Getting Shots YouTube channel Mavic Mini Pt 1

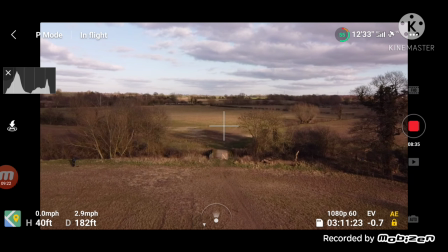[8:11]
I walked over this bridge to get to this field, and it's public footpaths all the way to the point,
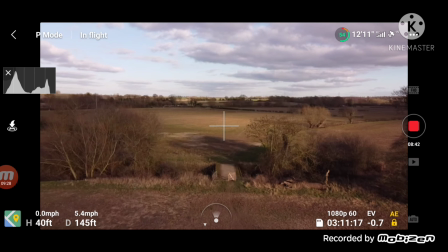[8:16]
and even from this bridge all the way to the towers, there is a path in the mud that you can walk along because people walk their dogs here.
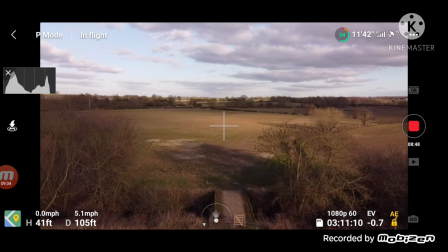[8:24]
So I thought, oh, this looks pretty cool, and I'll probably keep this in. And I've done several shots after this which are in totally the wrong direction,
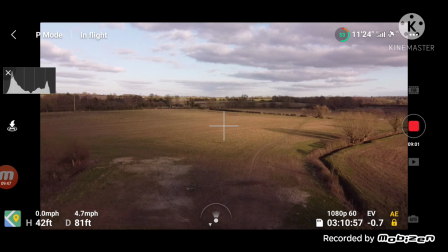[8:36]
but when I edit them, you probably won't know I'm flying away from the castles, as I call them, the towers, the castle towers. You can tell now that I'm flying away from it,
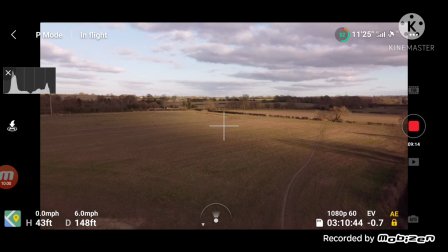[8:50]
but by the time I've done my edit and added my music,
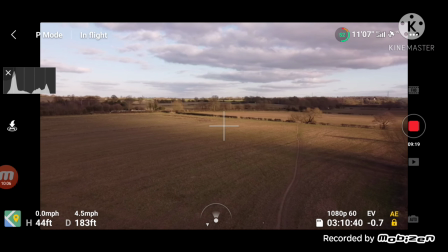[8:55]
and I might do a little bit of a voiceover, you will think that I'm flying to it.
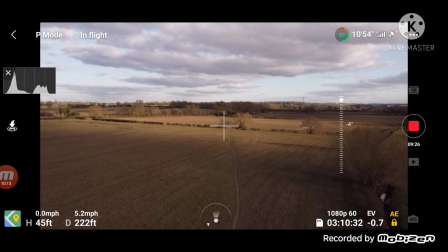[9:01]
And I just think that's what you have to do. You have to think a little bit outside the box.
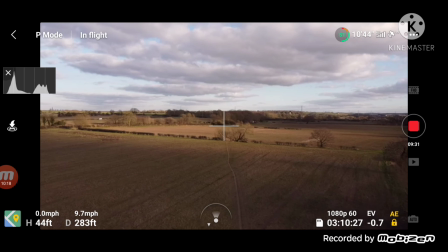[9:08]
You could either start your video at the end, do the reveal. So the end shot could be the opening shot, and do it completely backwards.
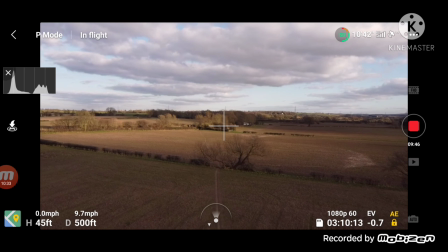[9:21]
You can tweak it. You can, no one knows that you didn't fly that bit first, or in the middle. You can fly the middle bit first, but then add that later on, thinking, oh, I don't want that there.
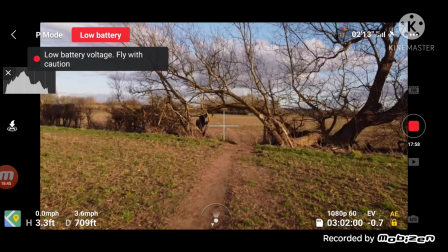[9:34]
This is a bit I do like. I've got to try and stabilise this bit. But going through this archway, I thought was pretty cool.
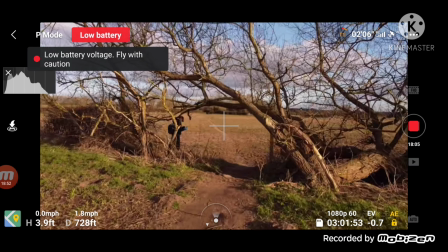[9:42]
Now this is flying away from the towers, and I do a shot where I'm flying to the towers.
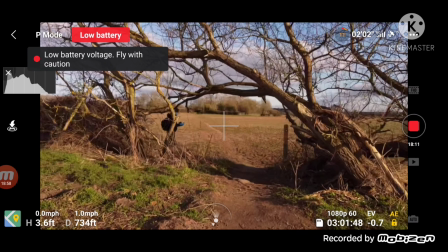[9:48]
So this probably I won't keep because you can see me in shot on the left there.
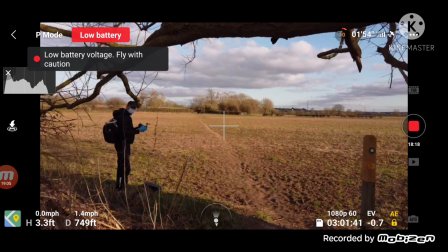[9:55]
because I've never done like things like this before with my Mavic Mini. I'm like, I don't want to crash it into a tree and break it.
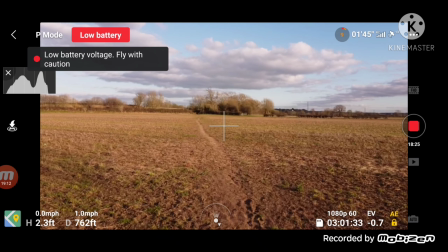[10:02]
So I was, you know, taking a bit of a risk, but I thought, you know what, it's worth it.
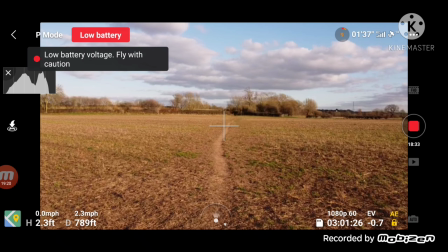[10:09]
When you get shots like this, it's worth it. And this is the process I go through, guys.
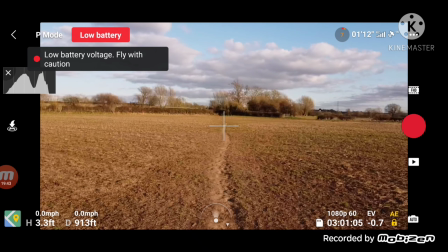[10:17]
When I'm doing a video, I'm using a screen recording app, which is a
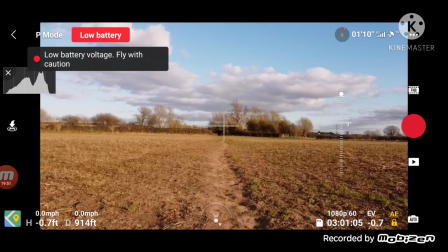[10:25]
Mobilizer or Mobler or something. I can't even read that right, and my eyes are not that good at the minute.
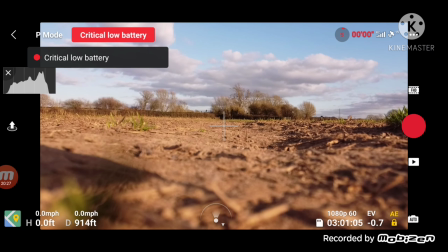[10:32]
The sun's really bright. But then I thought, you know, I'm going to land, and that is the flight over. Then I'm just going to, the next bit is just me walking to get into the drone and then walking back to where I park my bike.
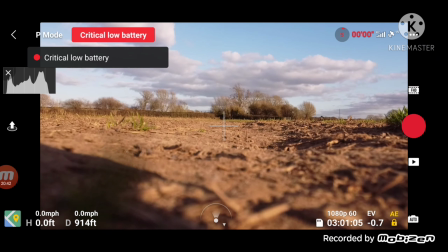[10:49]
So I hope you found this interesting. Don't be scared to try new things, guys.
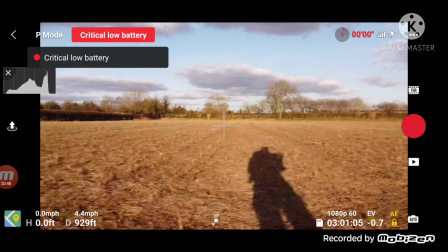[10:55]
You know, trying new things is always a good thing. Don't think that trying new things is bad.
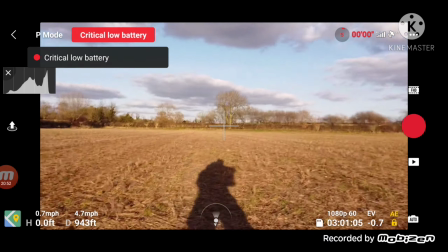[11:01]
I had to go up there to
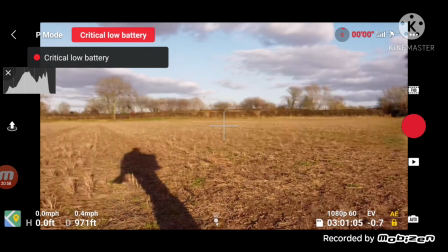[11:05]
0.7 just to get that nice blue sky, but I could probably warm it up in the apps.
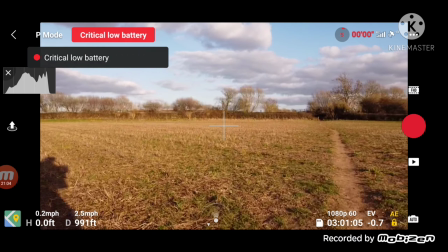[11:11]
Some of the apps I use to do all this stuff, one's called
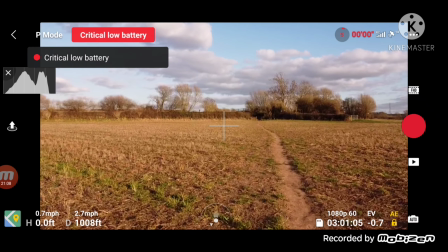[11:15]
Power Director by Cyberlink, also Action
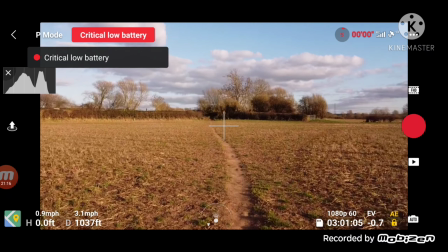[11:22]
Director, that's also by Cyberlink. The DJI Go Fly app, that's also a good one.
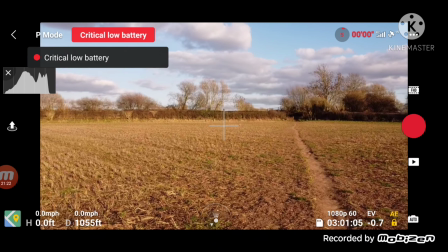[11:29]
VidTrim Pro, that's a good one. I've been Gadgetman 404. You guys have been awesome as always.
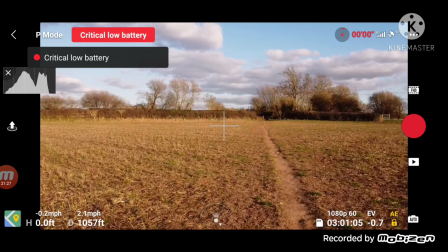[11:34]
Stay safe, fly safe, and keep each other safe, guys.
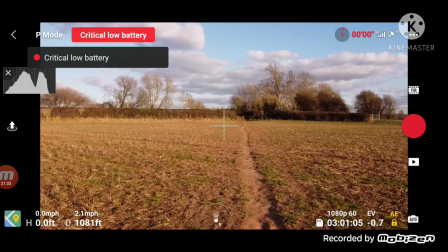[11:38]
Thank you for watching the video to this point, and if you haven't subscribed, please consider subscribing.
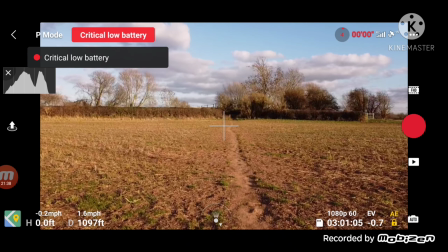[11:44]
It's totally free to do so, guys. Does not cost you anything.
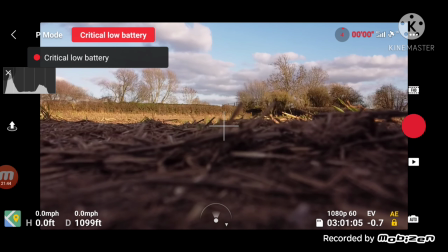[11:48]
And also hit the bell notification so you know when I have done an upload. Gadgetman 404 out. Cheers, guys. Take it easy.